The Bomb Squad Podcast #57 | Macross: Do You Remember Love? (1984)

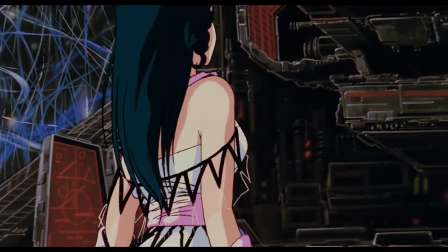24:56 Yeah, I just love the way that it's framed. And then, yeah, the final moment where Misa and Minmay are sort of able to look at each other and recognize one another.
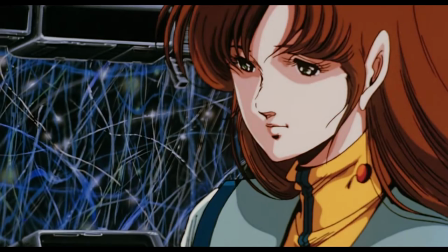25:03 It wraps everything up in a nice bow in a way that feels good. I like it.
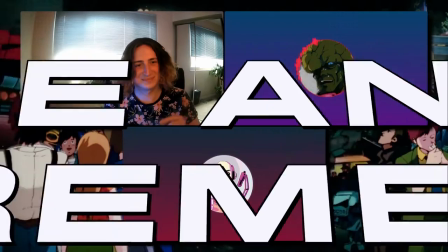25:08 But moving on to other things I like quite a bit. Let's talk about the visuals for this film, because it's a real pretty movie.
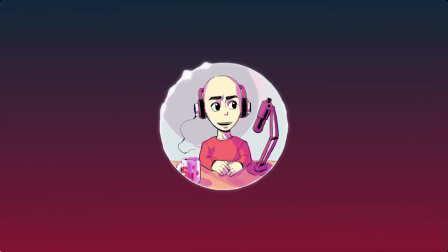25:15 Steven, if you'd like to launch into that. When I was writing my notes to this, I was like, the visuals whip ass.
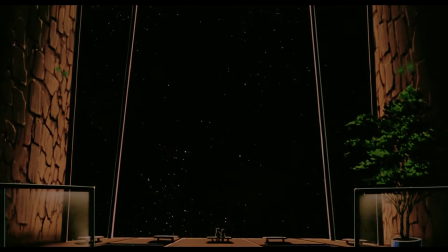25:20 And I feel like I had trouble elaborating on that. Because, you know, I was told by many, many fans that it's a visual treat, and they certainly were not wrong.
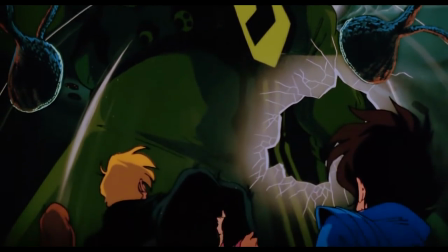25:28 I think most impressive is the way this film nails scale and scope, which is something I invoked Gunbuster before, that Gunbuster does really well.
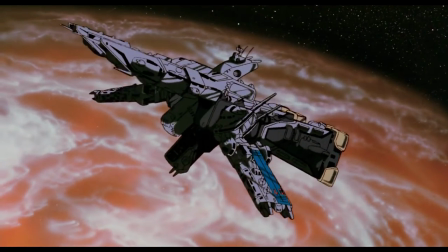25:36 The SDF-1 is a gigantic floating city, and as a viewer, I feel awed just watching the way this massive installation operates,
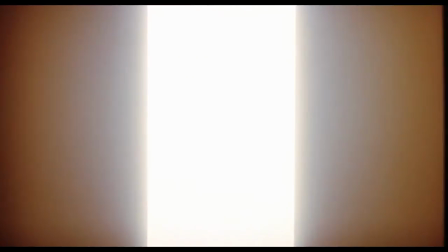25:45 flies through space. seeing how the people make a home within it is just a joy
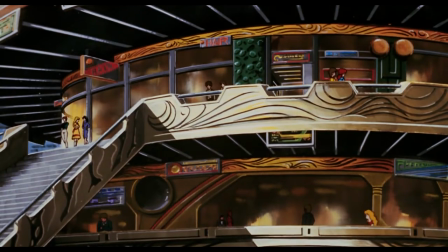25:49 to watch and all the cool gadgetry that is contained within is also very cool to
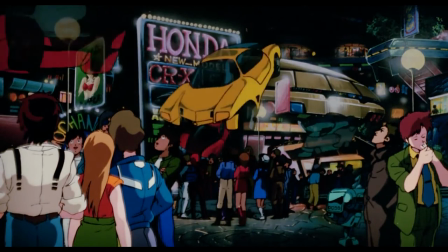25:54 watch. In some respects I think Do You Remember Love shares a lot of DNA with kaiju flicks?
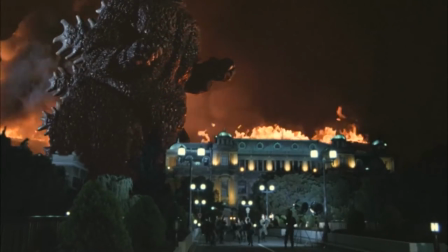25:59 Like kaiju flicks work because you have this massive monster that's romping through and stomping through a city and
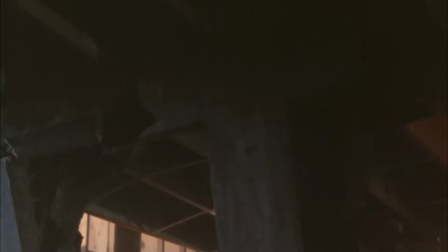26:06 the way the film plays with scale it makes you as a viewer seem small by comparison but you can't help but like not turn your eyes away.
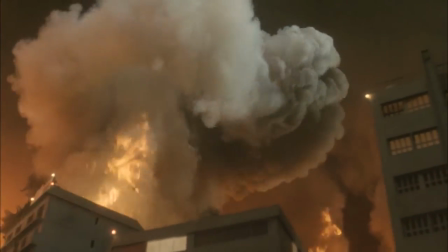26:14 There's something divine about it, or at least that's why I think the appeal of Godzilla films are.
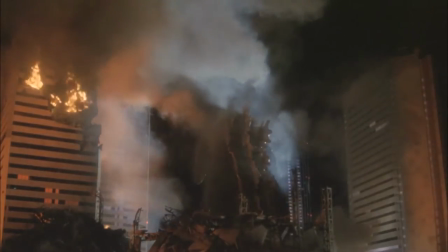26:19 And that sense of scale is really present, I would say, in the first half of this movie,
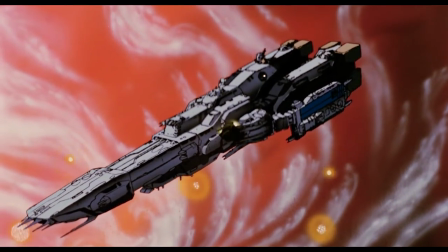26:24 where the attack occurs on the SDF-1, and you just see, just to watch this gigantic,
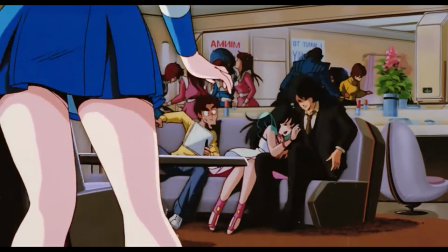26:30 huge-ass mech-slash-living community operate, it's just very cool.
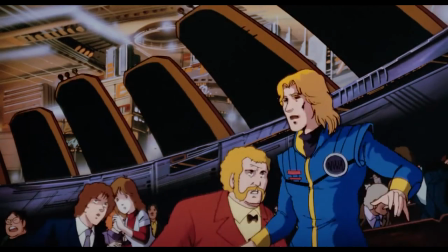26:35 And those are my favorite shots, I think, in the entire film. Yeah, yeah, the scenes of destruction in the city and that sort of thing are super impressive.
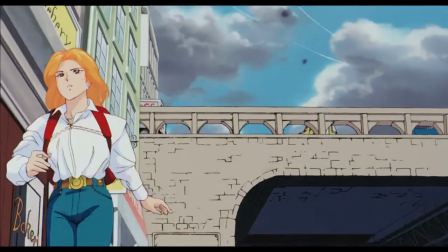26:41 Like, they hearken almost to, like, the sequence in Gundam F91 with the combat in that cityscape.
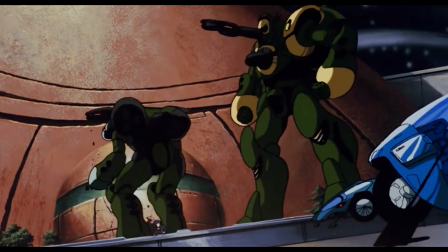26:47 There's a lot of weight to the movement of them in those situations. The way the Zentron are sort of struggling with the artificial gravity where they're just sort of tumbling around is really interesting.
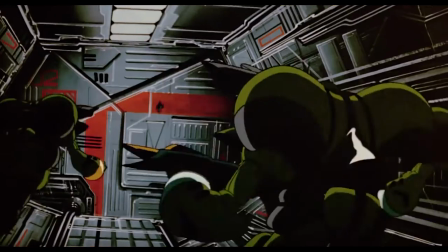26:55 And I love that effect and, like, the way that they're sort of struggling to get their bearings in a lot of ways.
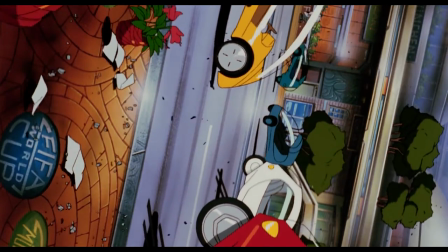27:00 It's very effective. And, of course, you know, very impressive, all the background elements being animated on top of the movement.
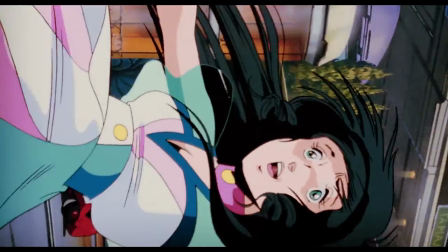27:07 The depth of field in some of these shots is wild and just how detailed it is. Yeah, exactly.
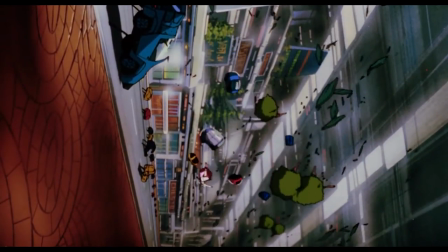27:12 Austin, thoughts on the visuals?
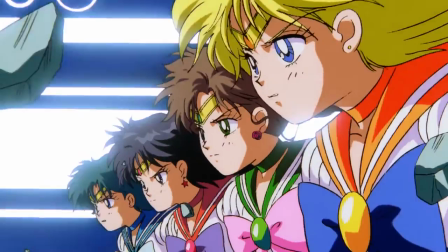27:14 Ethan, you spoke on the Sailor Moon podcast on backgrounds that change perspective with the subjects being hard to animate, so I looked out for those.
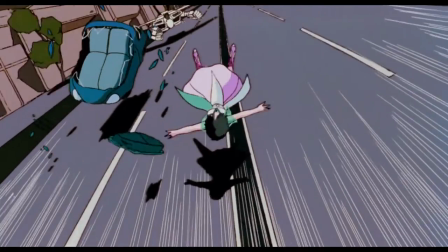27:22 The two that stood out the most is a shot of Hikaru trying to catch Minmay when everything goes vertical inside Macross.
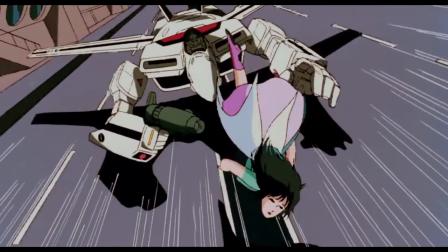27:29 It shifts perspective like three different times in the shot.
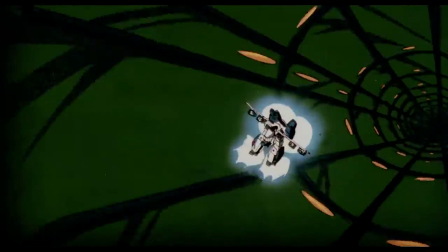27:32 The other is when Hikaru breaks into the big bad ship at the end and fires a s***load of missiles while going up a tunnel. that was bonkers hilariously
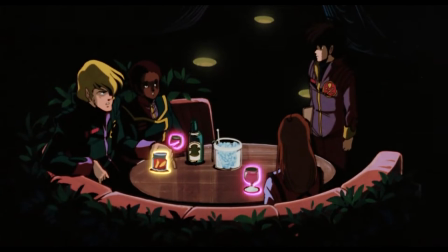27:41 this is weird the bar scene where roy falker says a bunch of sexist things and misa and hikaru uh get to meet face to face
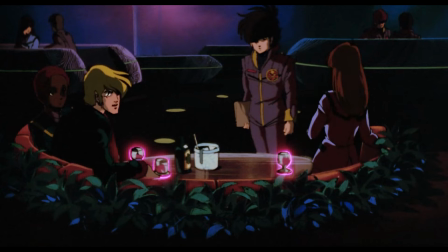27:49 for the first time uh it has some funny optical flexing in it the glowing drink outlines
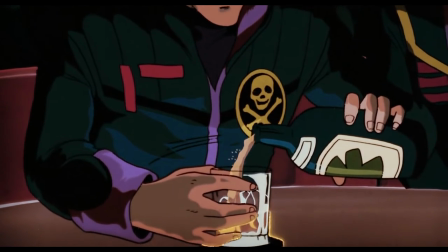27:53 which somehow move when during one shot when roy is messing with his drink
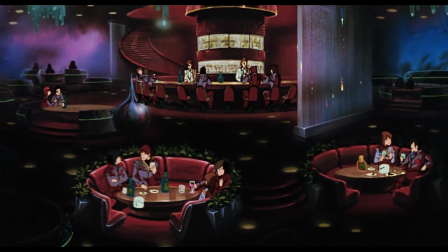27:58 then there's that damn fountain in the background with
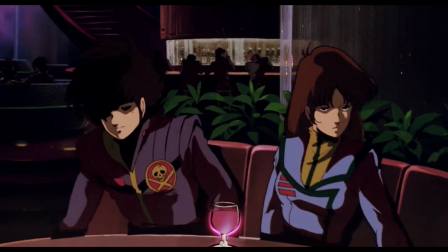28:03 the prismatic lines going up it i would kill to know how they did that
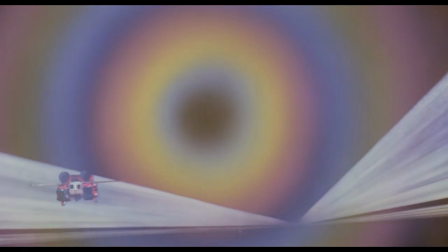28:07 effect and there's dozens more but i'm assuming somebody else wants to say the shot where minmei and hikru are floating in the huge window so i'll just
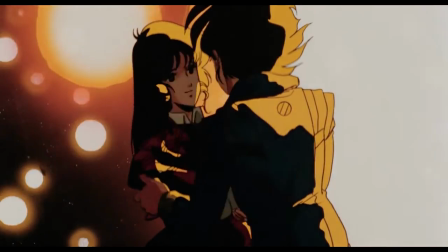28:15 stop there before i run out the clock i presume you mean towards the very end yeah yeah i love the yeah the transition there um is
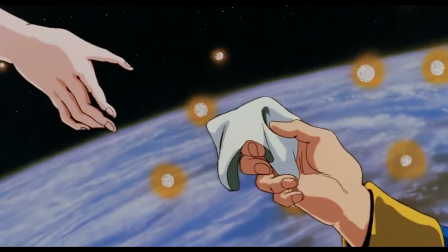28:23 there just sort of floating in space it's just striking visual leading right into the final battle yeah massively impressive you seeing the battle going on in the background
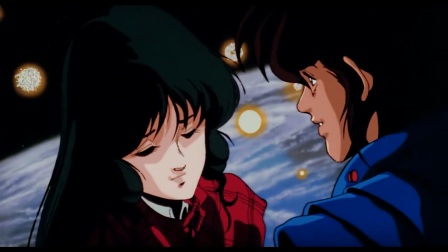28:31 on top of it yeah just the layers of action there are so impressive there's so much in the way of gorgeous visuals here regarding my
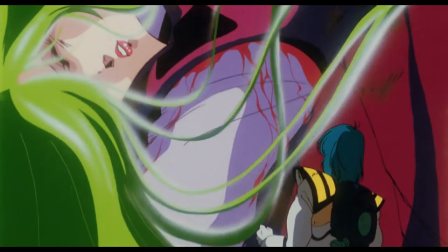28:38 own thoughts it's it's always weird sort of the strange idiosyncrasies which are almost like 1930s like disney feature isms
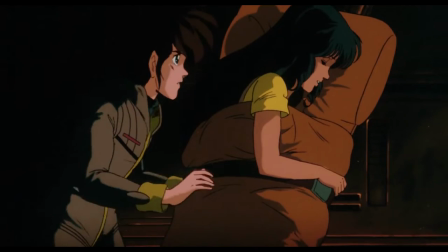28:46 i would say like in a strange way like the way that the clothes kind of cling to their bodies or they're sometimes their fingers are like weird sausage fingers in a way that's charming
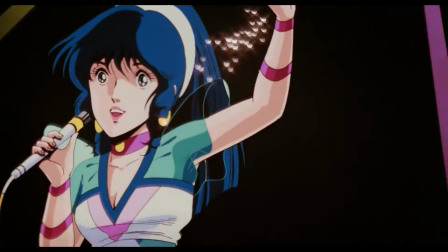28:53 like it doesn't feel like it's out of place it's like here's an opportunity to really flex and do full feature
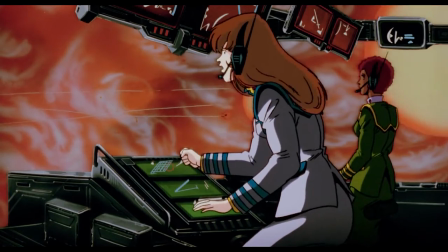28:58 animation and they that they aren't necessarily used to in a big way so like they're of course,
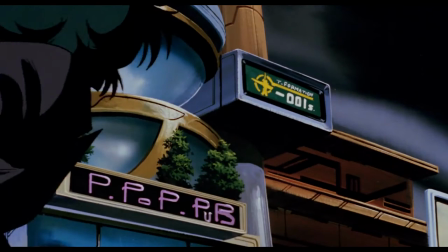29:03 going to be little idiosyncrasies and like anatomy and that sort of thing when you're working with that level of detail for the first time.
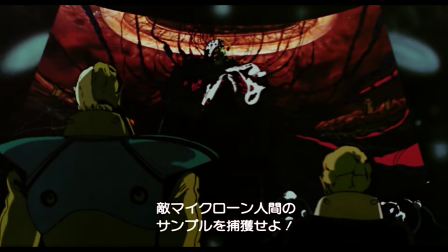29:09 There are some aesthetic things that frustrate me about this film, not just in terms of animation quality, but like I don't love the character.
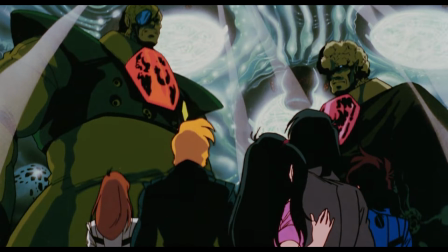29:16 Like I understand it and particularly for this film, the way the Zentron and the Meltron are depicted,
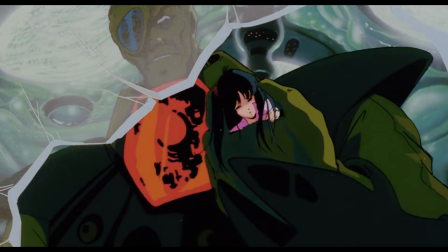29:21 they're sort of exaggerated in this major way that they aren't in the television series.
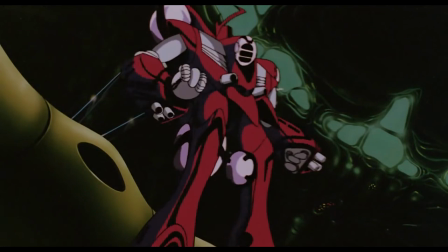29:25 Like Meltron have heels on their flight suits now and all their designs are the sleek one
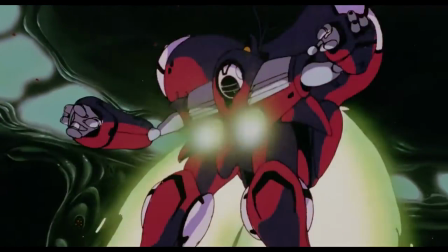29:32 and they make their Kuehlan Rao power armor hot pink instead of the green it was in the television series.
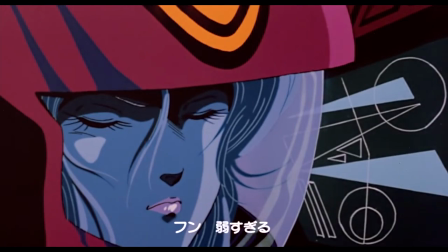29:40 And they give Melia more makeup than she already had in the television series.
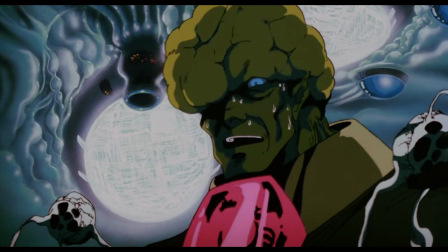29:44 And they make all the Zentron these hideous, disgusting monsters with big pulsating brains and gold bull dulzahs built into his ship.
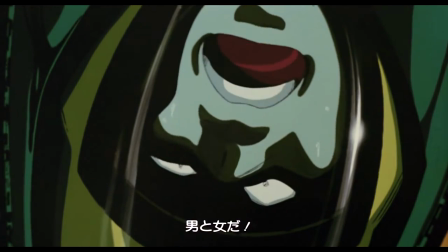29:51 The whole gender war thing too is like a little suspect, but it was an old concept from the original pitch for the television series.
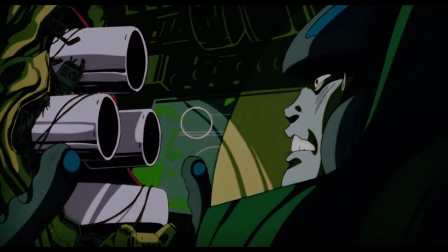29:58 And it works for consolidating the narrative here, I think. So I accept it.
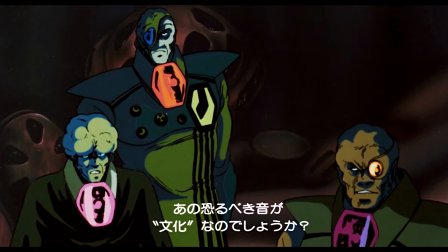30:02 But like the visual, the visual flourishes are kind of frustrating as someone who likes the Zentradi and likes them being characterized as a bit more interesting.
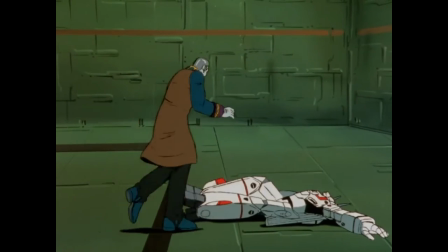30:09 Are the Zentradi in the original show just as tall? Yes, they're still, they're still giants, but they are just less monstrous looking on their face.
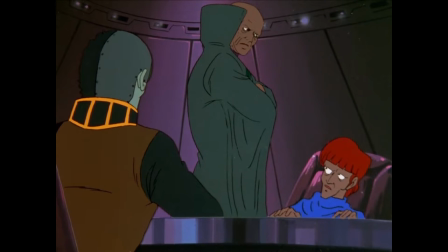30:17 They have ships and everything, but the, and they're sort of organic looking, but it's a bit more unified across the, the genders there.
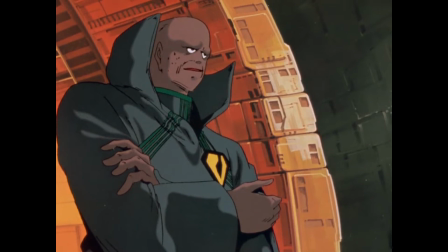30:25 Like Goldbold's as a dude, he's just a real, real big guy instead of a big computer man.
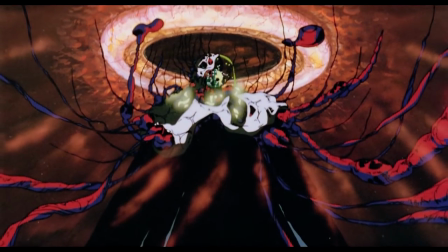30:30 Also, his name is Bulldozer, which sounds like Bulldozer. I love that.
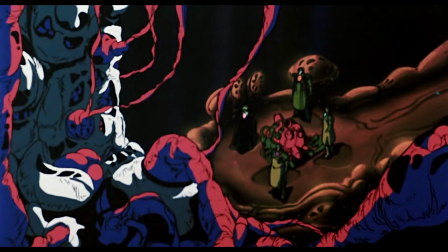30:35 But I still love the visuals, and even those new designs, even if I don't like them on, like, a narrative level, I still like them.
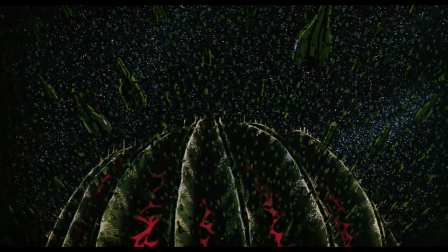30:41 I like them a lot. Bulldozer's big fortress, which looks like a big mono-eyed cactus buffeted on two sides by onions. That's a very evocative bit of imagery there, Ethan. That's very good. That's exactly what I thought when I saw it, and I love it.
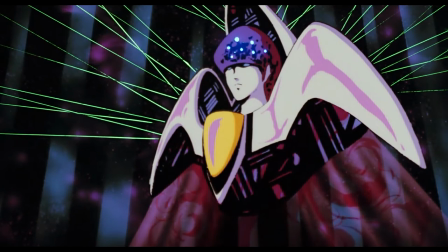30:55 Or, yeah, like Laplemise, the leader of the Meltron forces, who's like a floating, completely different sort of floating head.
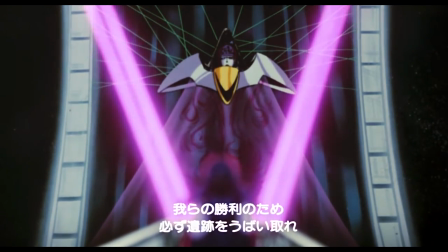31:03 Boloza, I love her appearance, even if you barely see her. The Zentron stuff is always what I sort of glom onto.
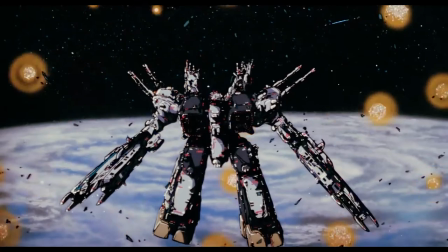31:08 The redesigned macross looks gorgeous with all its new detail and its new armed carrier arms in place of the old battleships.
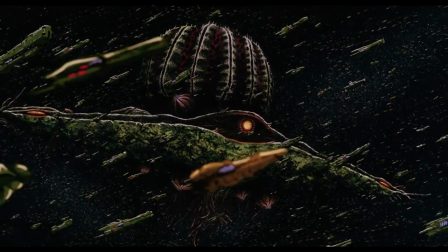31:15 One other quick complaint, though, is I love the final battle sequence. I think it's absolutely drop-dead gorgeous.
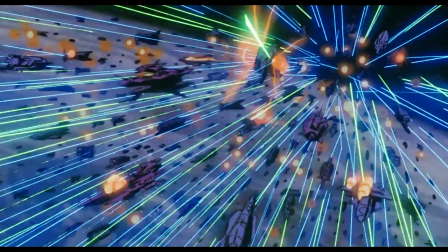31:21 I think it's incredible. It's so layered with detail. It's layered with too much detail.
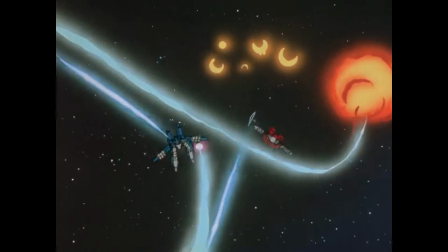31:26 My biggest issue is sort of comparing it to the television series. the storyboarding on it like the same fight in the television series everything's a bit more
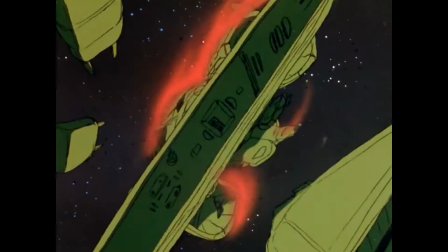31:34 choreographed like in that episode things run together in a way where the composition of each scene flows better into one another so as opposed to in
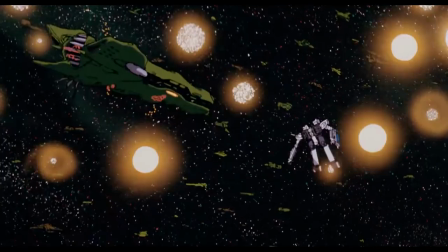31:43 this one it's a bit hard to keep track of what's going on like the the movement
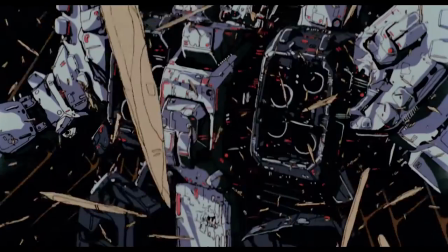31:47 as they move in towards dulza's fortress because there's so many the image
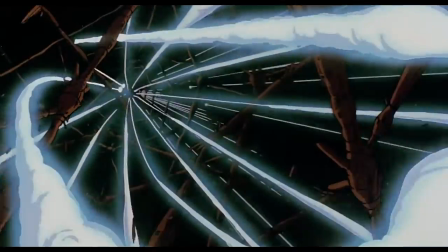31:52 that is so dense with activity it almost doesn't carry
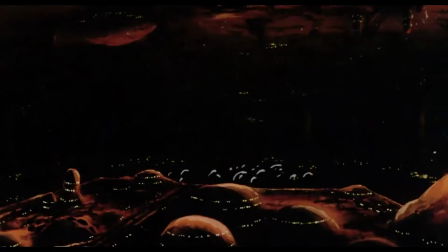31:57 the eye terribly well like each individual scene can be super well appreciated just on
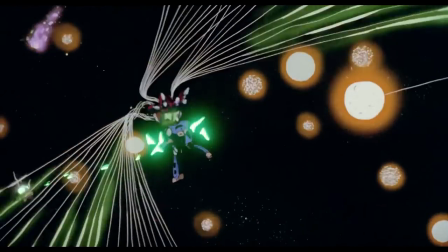32:02 its own it's just like when you're watching it i think i don't know if it's as like effective a storytelling tool as it is in the television
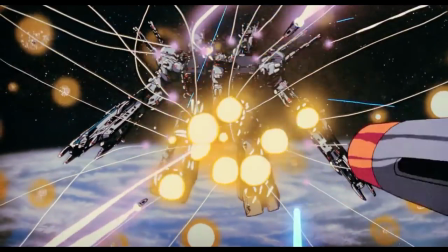32:10 series even if it is like this awe-inspiring feat of animation if that makes sense i see what you're saying it's some of that it's so
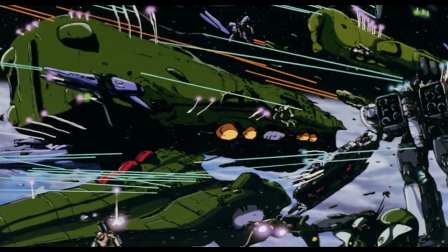32:18 busy that sometimes it's hard for the human eye to track. Maybe not for the Zentradi eye, but for the human eye, definitely.
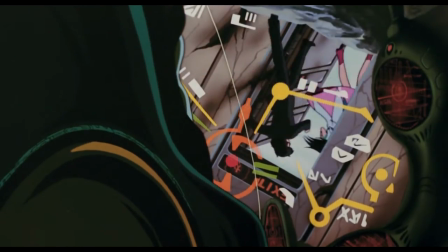32:24 Yeah, exactly. Exactly. They have those little robot eyes too, so they're good. The final battle scene, though, the sense of scope is just magnificent.
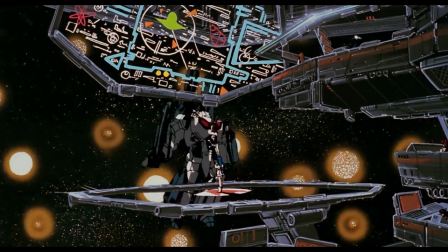32:30 I will never not stand up in my seat and start hooting and hollering when you get like a thousand battleships
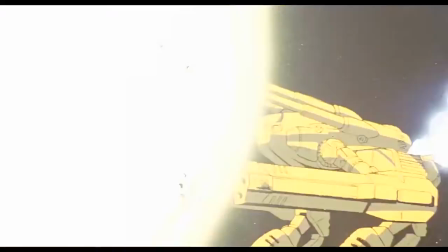32:36 and another thousand battleships and they all face each other and they let loose their lasers and their Atano circuses.
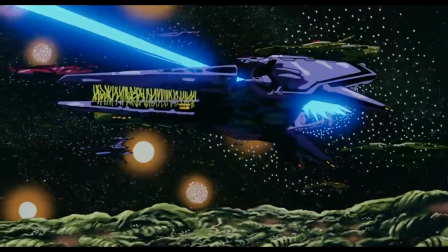32:41 That stuff is always mesmerizing.